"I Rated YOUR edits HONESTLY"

In this video, I'm going to be rating you guys' edits.
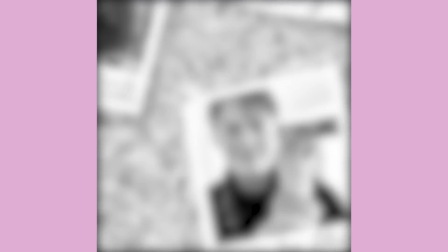[0:03]
Stick around until I watch the last edit because I'm going to rank my favorite edits and give a third, second, and first place.
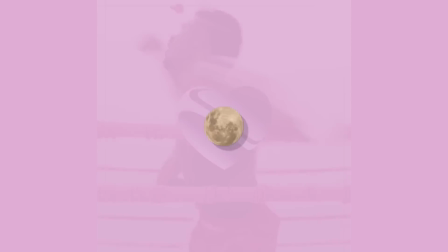[0:12]
And before we begin, subscribe. Thank you. So, let's start off with the first edit made by QQ Pill.
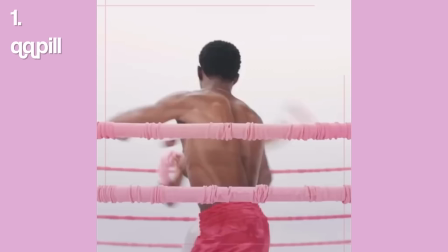[0:21]
For copyright reasons, the audio is going to be off, so keep that in mind as we watch.
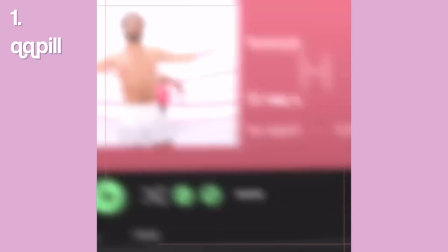[0:26]
Okay? Right off the bat, I really like this. Oh my god.
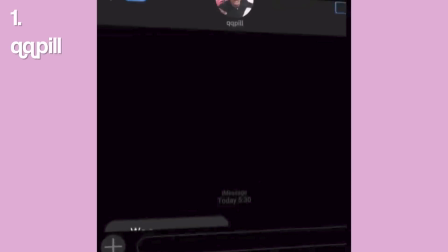[0:31]
Okay. I like this little style that you have going on.
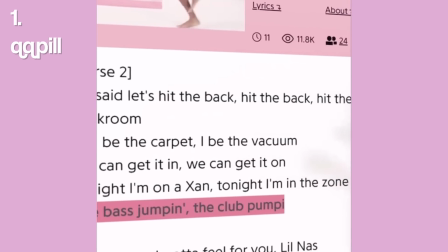[0:35]
It's kind of giving that MoGraph Apple style-ish, but then again, it's also not only Apple.
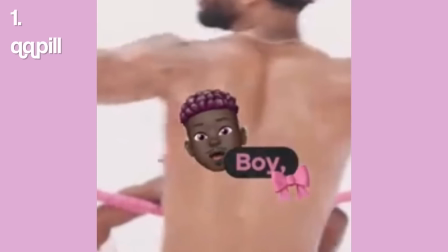[0:41]
I really like the aesthetic and the pink hair of the Memoji, or Animoji.
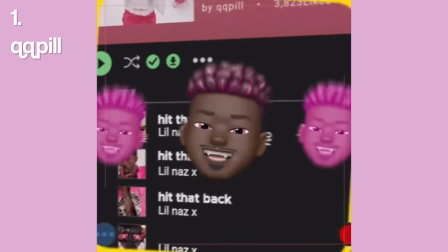[0:46]
I think it's Animoji. And then the way it transitions into here is like very, very smooth, and the way it keeps going in the corner, you can see.
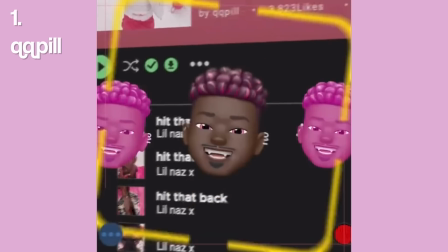[0:53]
One thing I do think that you could change is, you see how it stops here?
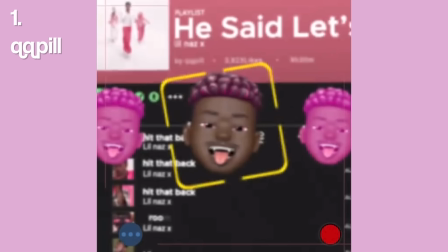[0:58]
You could have zoomed this out a bit more so the flow keeps going, because here, see when I play it?
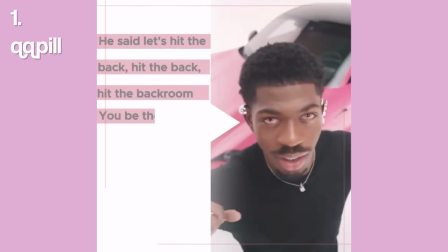[1:05]
It kind of stops, like momentarily, and then it goes over here, right?
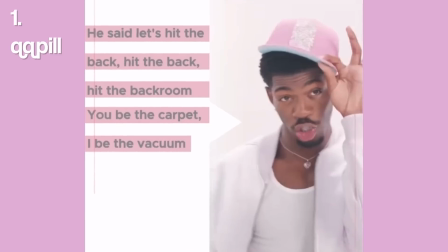[1:10]
And I also think right here you could add some more motion, zooming in or 3D, like just flipping a bit to one side. And then yeah, this part is really good. I like this. I like how you faded into this clip and the way you like opened the clip up, basically.
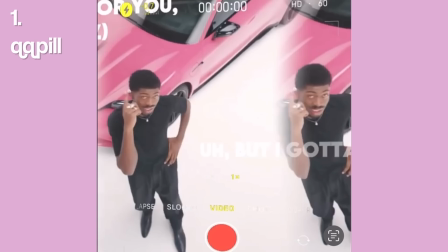[1:25]
This probably took a long time, like you masked all this out. I'm gonna give it 4 out of 5 stars.
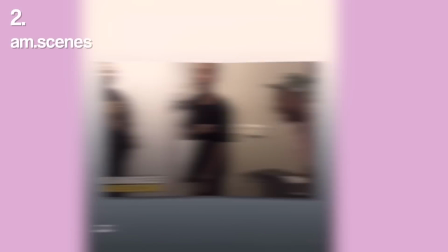[1:32]
Now on to the next edit. Let's watch it. Okay, right off the bat, I really like this intro.
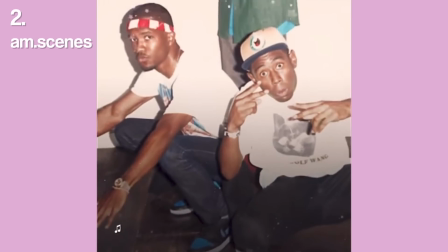[1:37]
It's very simple. Ooh. Oh, okay. I really like this.
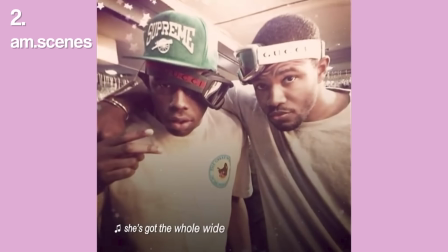[1:43]
Okay, so it just loops. Right here, I think you could have zoomed it out a bit more. It's kind of a short transition.
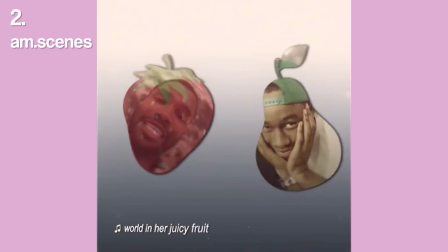[1:49]
I like this right here. I think this is cool, but obviously you can see the lyrics down here. It says world in her juicy fruit. So it matches, but I think it doesn't really match the vibe of the edit.
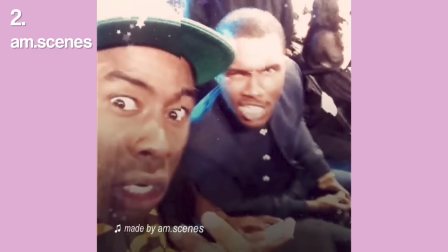[2:01]
And also like right here, when you do the transitions, and there's like a waiting period for the next transition, I think you could have made the keyframes, like extended them a bit and made them a bit longer.
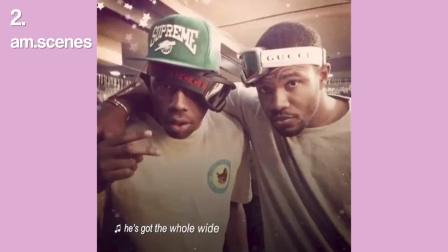[2:12]
But yeah, I really like the overall vibe of the edit, and you used a very good coloring.
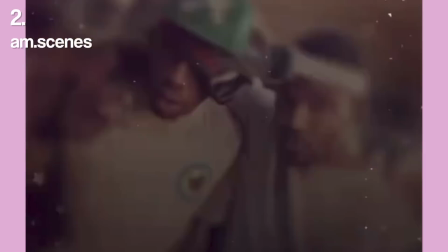[2:17]
You used some good photos. Of course, Tyler and Frank. I would give this a 3 out of 5.
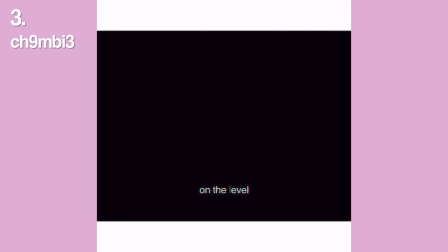[2:22]
Moving on to the next edit. This is made by this person, and yeah, we're gonna watch it.
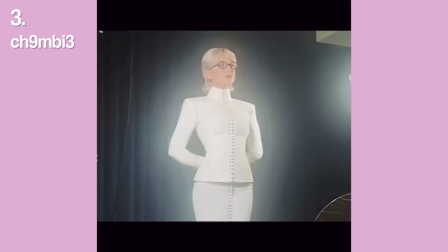[2:27]
Right off the bat, I really like this aesthetic, and I like the way you're zooming in so nothing is there and doesn't move.
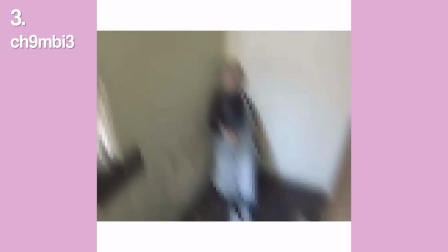[2:34]
I really like that. Okay, so it just loops. I really like this twitch shake. It kind of really matches the vibe, and then the mosaic right here.
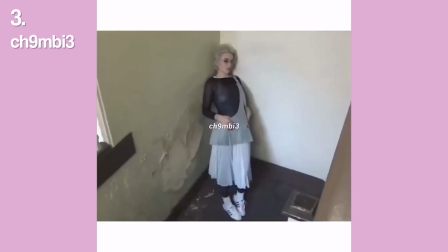[2:42]
I can't really judge it because it's moving, it's zooming in, right?
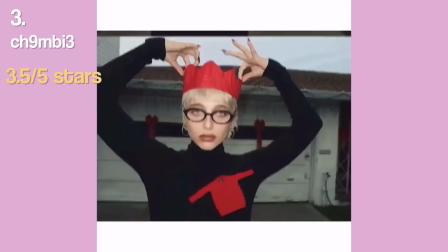[2:45]
So yeah, I would give that a 3.5 because I do think that these transitions, I mean, they're pretty easy to do.
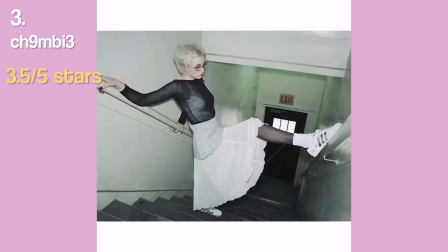[2:53]
So maybe you could have done a bit more with the photos, but I do think maybe that's just your style.
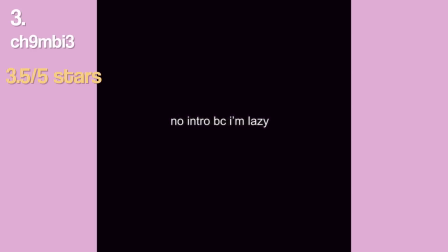[2:58]
So next edit, made by this person. No intro because I'm lazy, true.
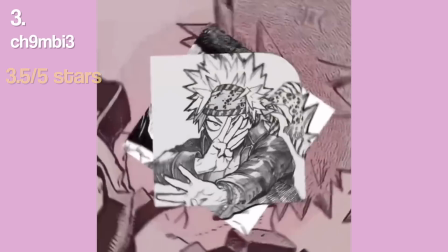[3:04]
Same.
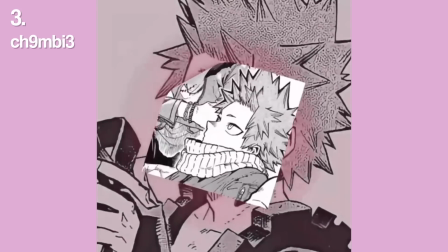[3:10]
Ooh, okay. Like that. Okay, so it just loops here.
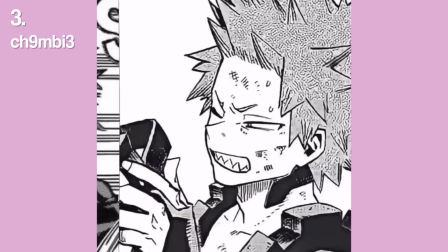[3:16]
Okay. The edit is good, but you're missing motion blur,
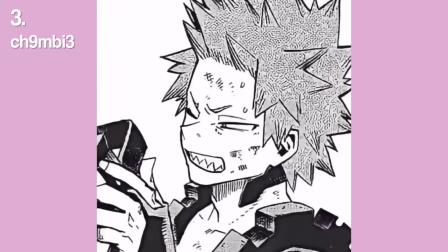[3:19]
and this might be one of the cases where you are editing on a mobile app and it doesn't automatically add motion blur right here.
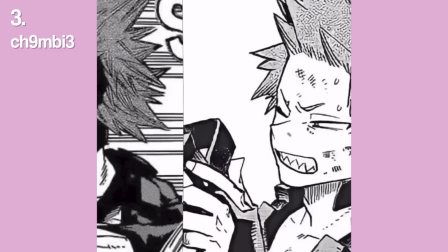[3:26]
I could imagine that. I think you should add an adjustment layer and then add some directional blur right here.
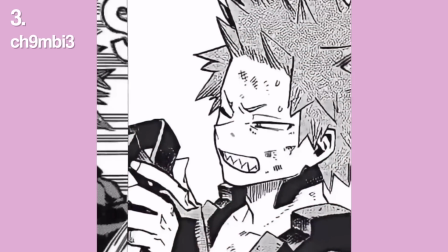[3:32]
Right as it pops up here, you could have zoomed the background in as you do with the second pop-up. So you could have popped it up, zoomed it in, popped it up, zoomed it in.
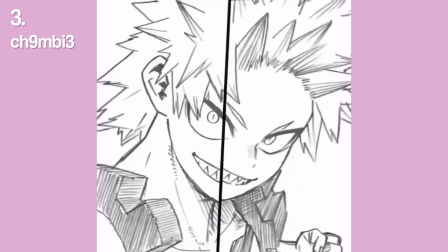[3:40]
I think you could have added like a light layer,
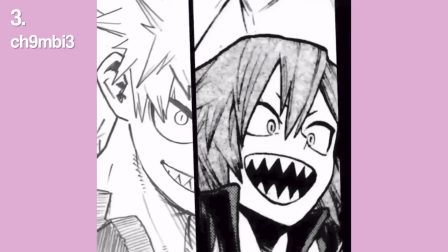[3:42]
and what I mean by that is you fade this clip out when it turns so that it creates that effect of turning away from the camera,
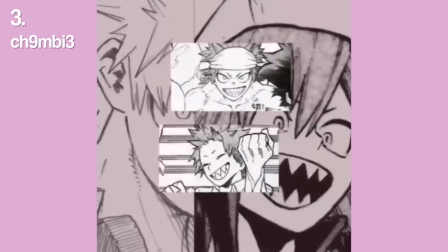[3:50]
and then also motion blur, obviously. I think I would give this 3 out of 5.
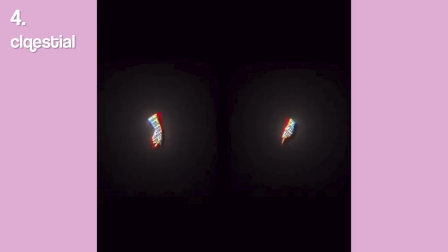[3:55]
Alright, next edit. This is made by this person. Oh, it's Celestial, okay. Or Jay.
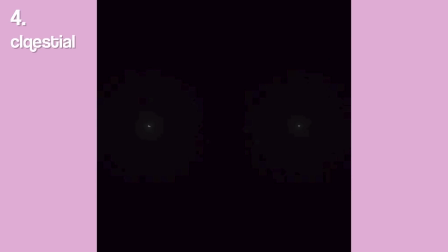[4:00]
I have a feeling that I'm not going to have any criticism for this. Let me just watch it.